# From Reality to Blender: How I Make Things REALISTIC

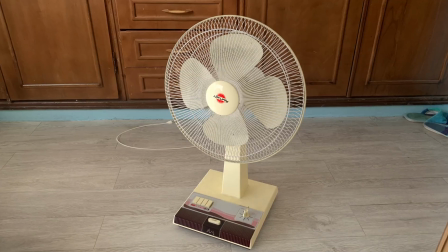And at this point,
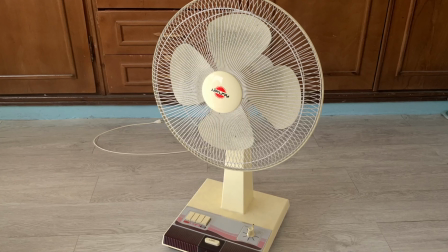you might have realized that the angle of my camera inside Blender and I choose the angle inside the reference photo almost perfectly.
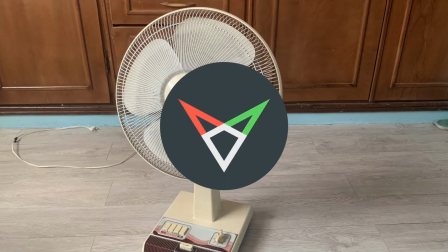That's because I use a tool called EFSPY. All you have to do is to import the image that you want, then move these arrow points around,
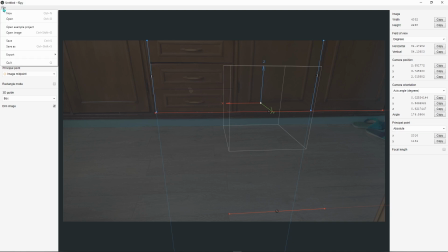and when it's good to go, just export the camera from EFSPY into Blender.
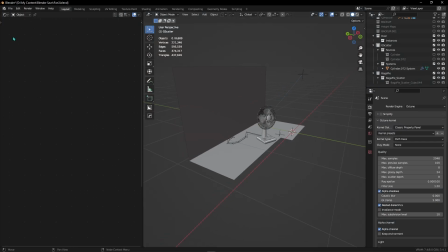Easy as that.
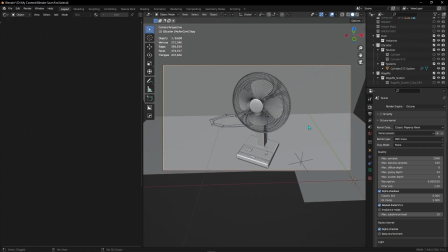I didn't want to go through details because this is not a tutorial, but I suggest you to watch this video if you're interested.
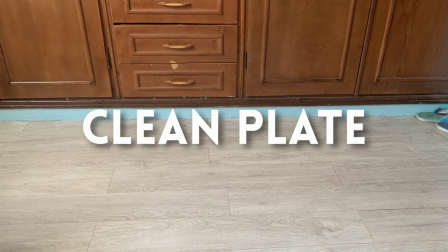As for the background, I took a photo without the fan as a clean plate. We then camera projected on a roughly modeled plane.
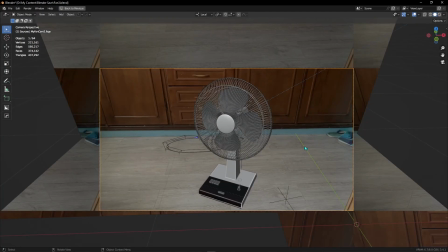If you wanna know how to camera project, I'll link the video in the description.
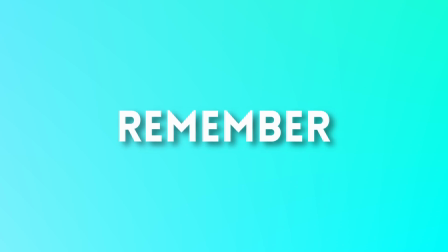And it may feel like this whole thing is cheating, but remember, we're using 3D which is basically cheating itself.
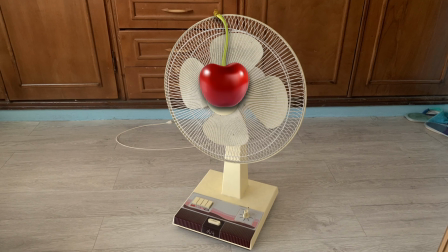As a cherry on top,
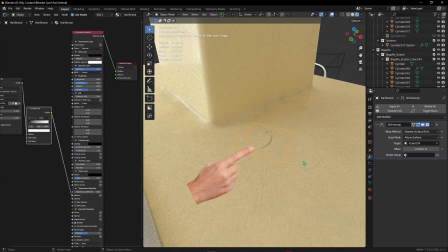I added some dust particles as well as this single hair strand which was a little but added a lot of realism to the render.
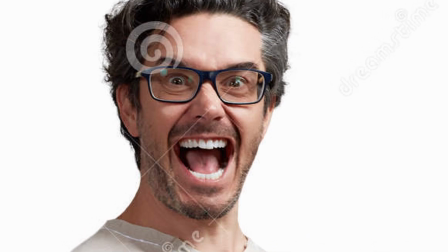Now that everything is set up, we are finally ready to render this thing out.
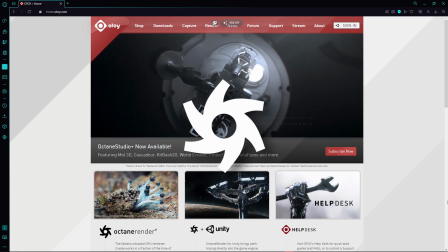I rendered this scene with Oxend in the resolution of 4032 x
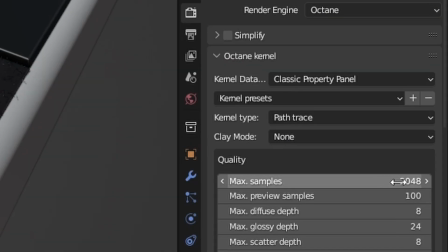2268 pixels using 2048 samples.
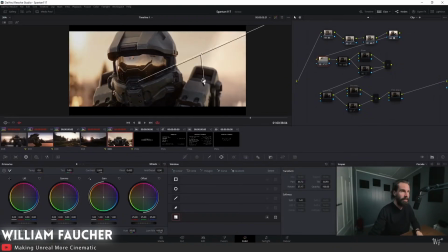I'm pretty sure that at this point we all know how impactful compositing is. That's why you should always take it seriously.
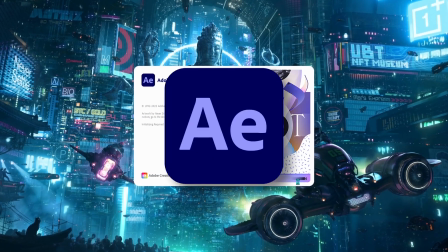My compositing process inside After Effects was pretty straightforward.
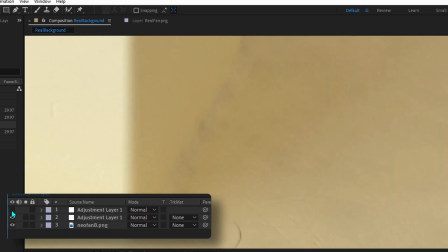On the bottom layer, we just have a simple color adjustment. On the top, we have some grain to wash out that seizure look.
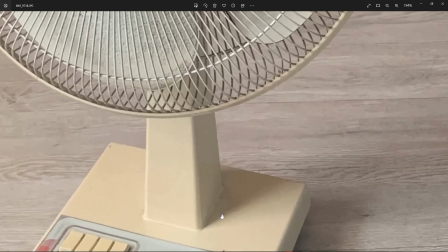But here's the thing with grain.
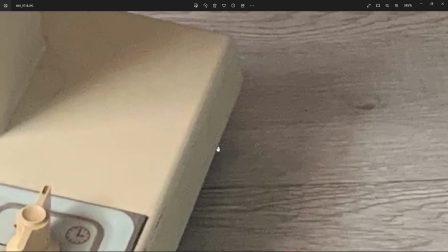If you look at photos that have noise and grain in them, those noises aren't uniform and they usually appear in the dark areas of the image.
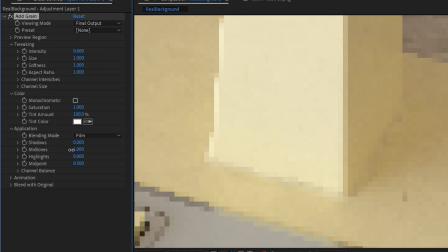And we can do that by either manually masking or playing around with the mid-tone and shadow parameters inside the grain effect.
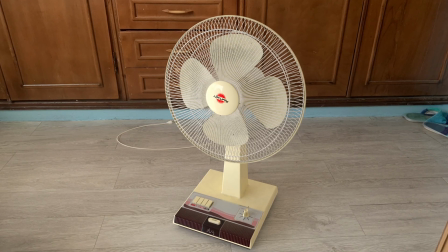And I think that's it. I'm going to make some community aspects in the future, so be sure to stick around for that.
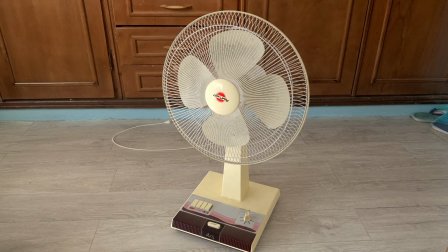With all that said, thanks for watching, bye, see ya.